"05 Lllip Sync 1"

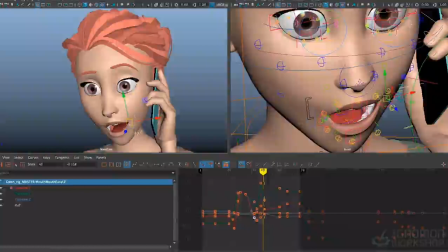748s
Because I think of an ah being a very open, fa, more relaxed mouth shape. And then growing back up into that smile for the R on far. And I think this can be a wider R because I want to favor that smile shape.
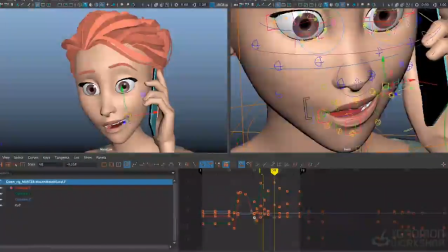768s
You know, but if you're ever in doubt, get the mirror out and see what your own mouth does. And then the mouth is relaxing here, so let's just make sure that corner has an ease in. And notice I'm not trying to align my keys with the keys I have in the jaw.
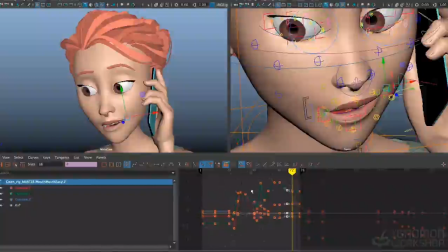786s
This is just another straight ahead pass on the corners. I don't care what frames my keys land on at this point, so long as they look right, so long as they feel like they're in the correct sync with the audio.
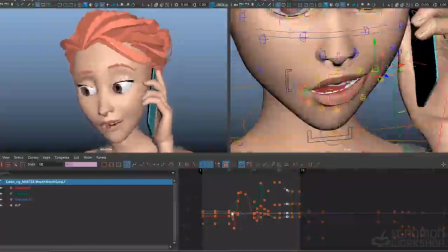796s Taking this too far? Are we taking this too far?
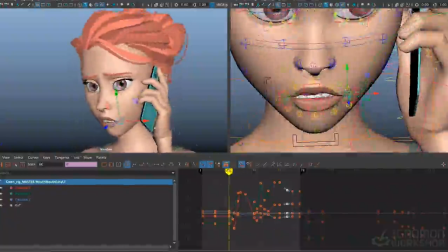802s
Okay. One thing I notice about some of this corner movement is that it's a little bit linear, not just in the spacing, but in the path that it travels.
Are we taking this too far? Are we taking this too far?
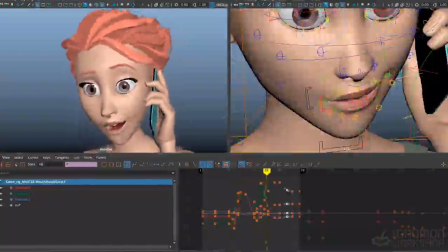814s
For example, when the corner comes down on far and comes back up, it just kind of moves up and down in a straight line.
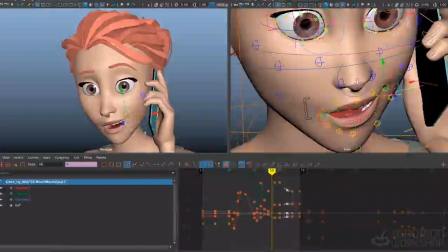822s
I want to try to build an arc in there. It'll help make that mouth feel more fleshy and organic, and it'll be prettier to look at.
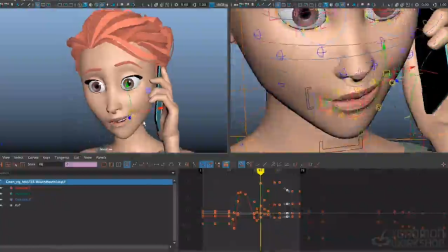830s
So to do that, I'll need to bring the corner forward a little sooner, I think. I'm just going to go ahead straight ahead this corner.
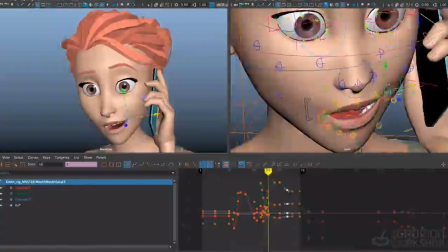Now you can see on far, the corner of the mouth has a nice arc to it.
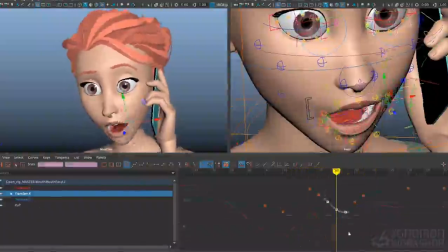852s
I feel like maybe it doesn't need to move down quite so much, so let me adjust my TY here a bit.
Are we taking this too far? Are we taking this too far?
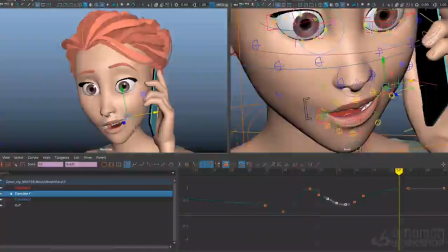868s
I'm going to go ahead and do a pass on the other corner too, and I can use this splines on this corner as reference for it, since they'll generally be moving in sync. And maybe I can even steal some animation here. See how that goes.
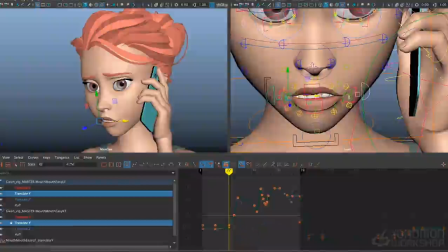890s
Okay, obviously some of the values aren't quite right.
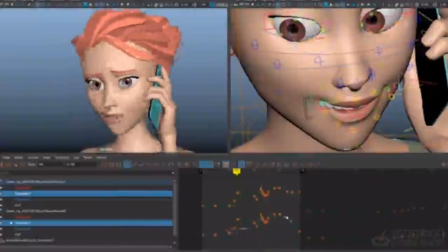896s
the screen right corner is going up too high there, but I can adjust this spline to make it work. Let's go ahead and just scale that back. Oops.
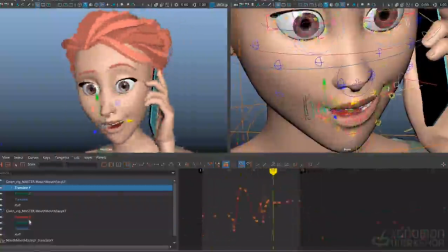915s
The X translates move in opposite directions, so this will be a little bit trickier, but let's see if we can make it work. I'm going to go ahead and buffer this curve first,
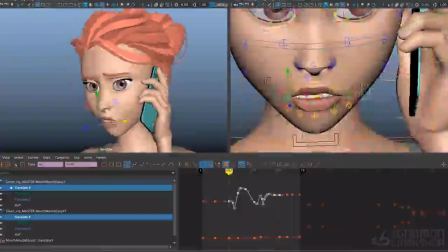927s
make a little ghost of it so I can have it for reference. And I'll go ahead and flop the direction on it.
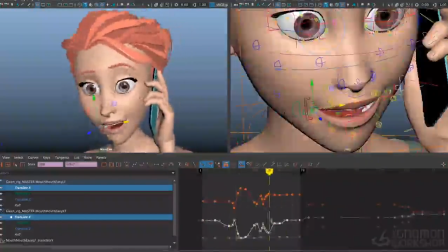940s Are we taking this too far?
Alright, it's giving me something there that's pretty useful. I'm just going to go ahead and scale it back like I did on the other side, because I'm really favoring the screen right side of her mouth in the movement. I'm not doing so much on the screen left side. Oops.
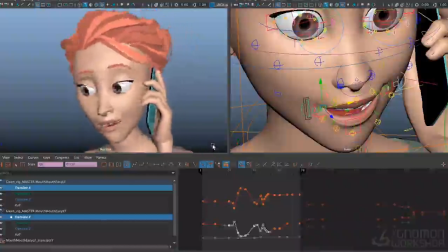960s Are we taking this too far? Are we taking this too far?
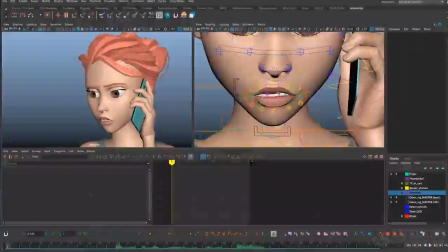966s Are we taking this too far?
After watching the animation a little bit more, I decided to do some more tweaks to simplify things.
Are we taking this too far? Are we taking this too far?
I decided to get into the smile a little bit earlier,
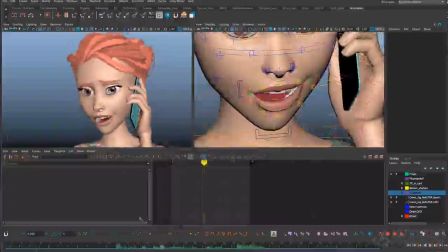987s
and just making sure that the corner of the mouth is moving in simpler arcs.